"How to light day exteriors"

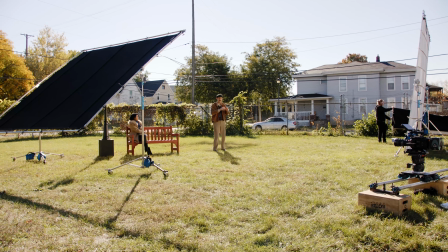8:16 So we're still lighting a really nice breadth of this scene,
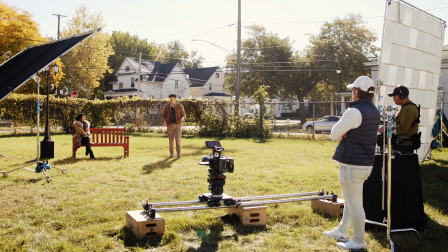8:21 thanks to the size of our bounce, but it's just harsher because of the type of material that we're using.
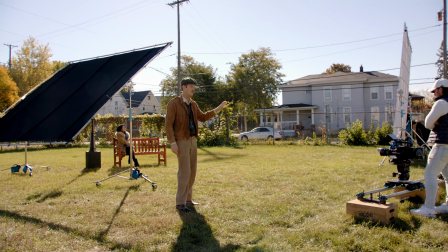8:30 But with lamé, you can be a lot further away and still fill in the scene.
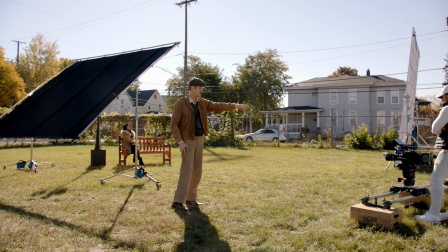8:35 So we're, as you can see, have a lot more distance on this side of the frame,
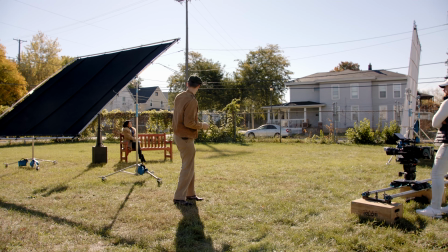8:39 but we're getting a similar light level in the scene, maybe just a touch more.
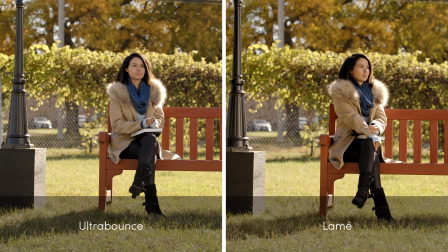8:44 But you can see the light's a lot harsher because it's just a more reflectant material than the Ultrabounce that we were using before.
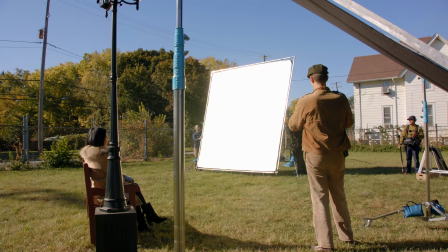8:53 And why don't we try just to turn this into a bit more of a side scratch? You want to?
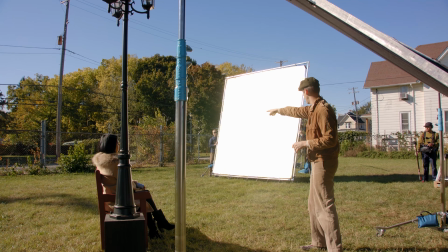8:58 Yeah. So let's roll this whole frame around this side of the scene some more. Yep, that's good.
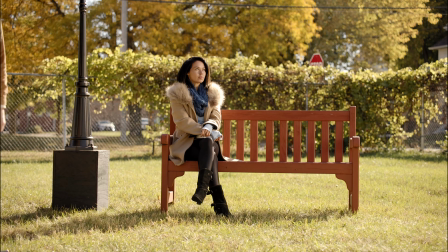9:03 And you're about the right angle too. How's that look on camera? That's much better. So we're side lighting her here.
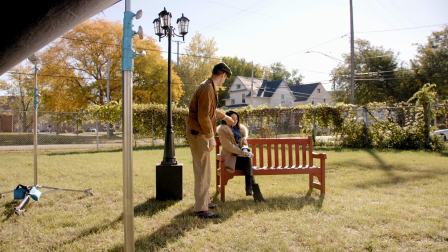9:09 I'm not seeing any of that light come onto her right cheek, which is what I'd be looking for.
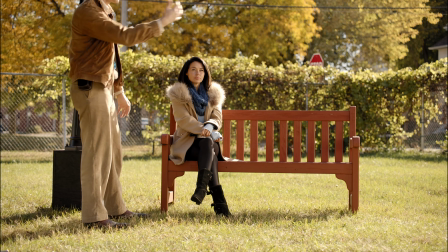9:14 So I'd classify that as kind of like a side light scenario, but it looks great, nice and dynamic.
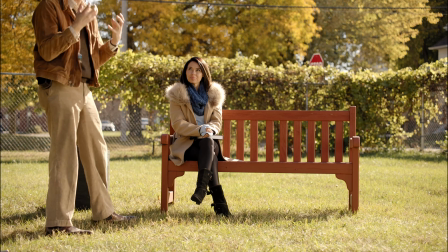9:20 It is, very luminescent on her skin on that side, just because of the material that we're using,
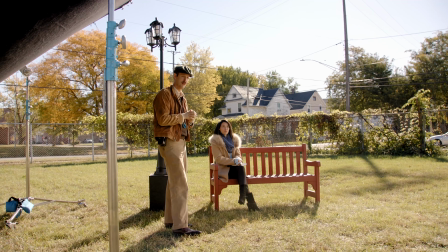9:28 and probably the skincare routine that you want to ask Jude about after the finish of this video.
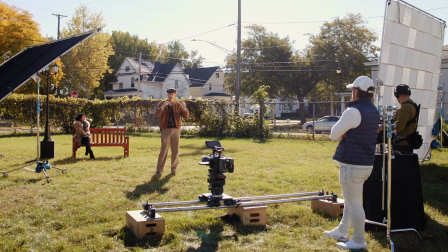9:33 And we're going to do one more thing where we actually use this in conjunction with a thin piece of diffusion to show how that looks.
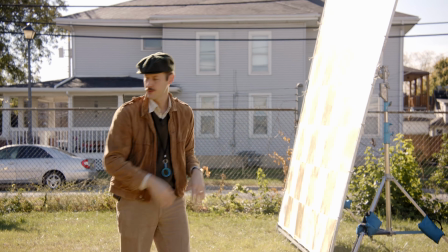9:41 Okay, let's go ahead and bring that frame in about where we had that Ultrabounce before. We're creating a book light essentially.
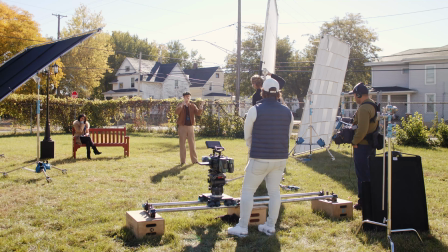9:46 So we're gonna use this as diffusion. We don't have to, match the angle of the sun. We're just gonna have it fairly straight up and down.
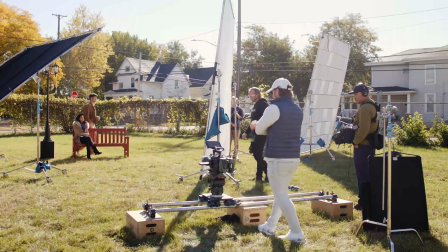9:53 And that's looking pretty good. Okay, now let's move this lamé back behind there.
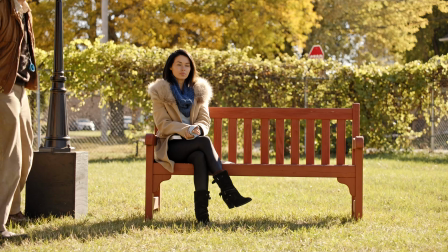10:00 There it is out. And coming in. And tilting that guy back in.
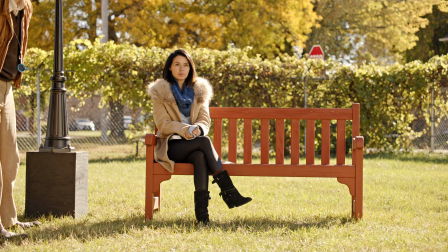10:06 Oh, look at how it just, that's probably my favorite look of the ones that we've got so far.
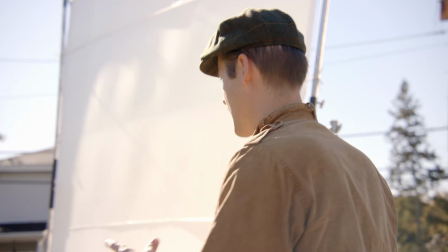10:12 Aside from the sun being higher in the sky, it's a nice medium between the two. So it's a little bit more directional,
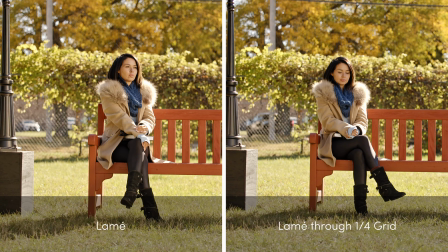10:18 getting some more dimension on her face, but it's obviously not as hard as just having that lamé bouncing the raw sun back at her face. And the beauty of, you know, we're obviously not using any powered fixtures here. The beauty of grip light, you know, they say grip light is the best light, is that it undulates, it fluctuates with the sun. So if the sun, you know, goes behind, we have like no clouds today, but if the sun goes behind a cloud or, you know, it is moving slightly, like everything else is kind of working in the same ratios with each other, as opposed to a hard light where it's not going to do that. When you're lighting day exteriors, adaptability is key. You got to be able to anticipate where the sun's starting, where it's going to end, and how to adjust to it throughout the day. Orient yourself to it and have a plan in place to make it work for your scene. Common practice, wide shots early in the morning, late in the afternoon, and shoot the mediums and close-ups in the middle of the day. Now, we happen to be pretty far north in the Northern Hemisphere, Chicago area, and we're not going to really get very ugly sun because it's late October and it's almost noon now and the sun is still in a decent workable condition. If you're closer to the equator, you know, middle of summer, and the sun is like here, that's the toughest thing to deal with.
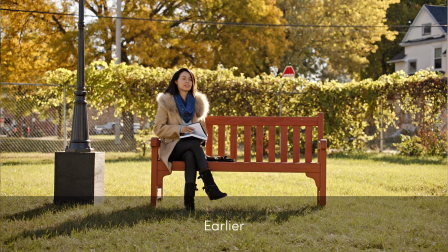11:46 At the start of the day, we had that beautiful broad backlight. We picked this direction because of that time of day where we could shoot our wide. Now, when the sun is coming to a less ideal location in the sky, we're gonna move in to our medium and tight shots where we have a lot more ability to control how that light looks. Hello again, Jude. I can't see you. I can't see. So here we are in the afternoon. The sun's come around to this side. It's no longer our backlight. It's blasting us in the face. Let's bring in some diffusion and start to make it look good using the sun as our key light.
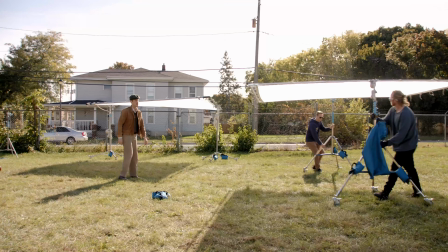12:22 Yep, you're safe.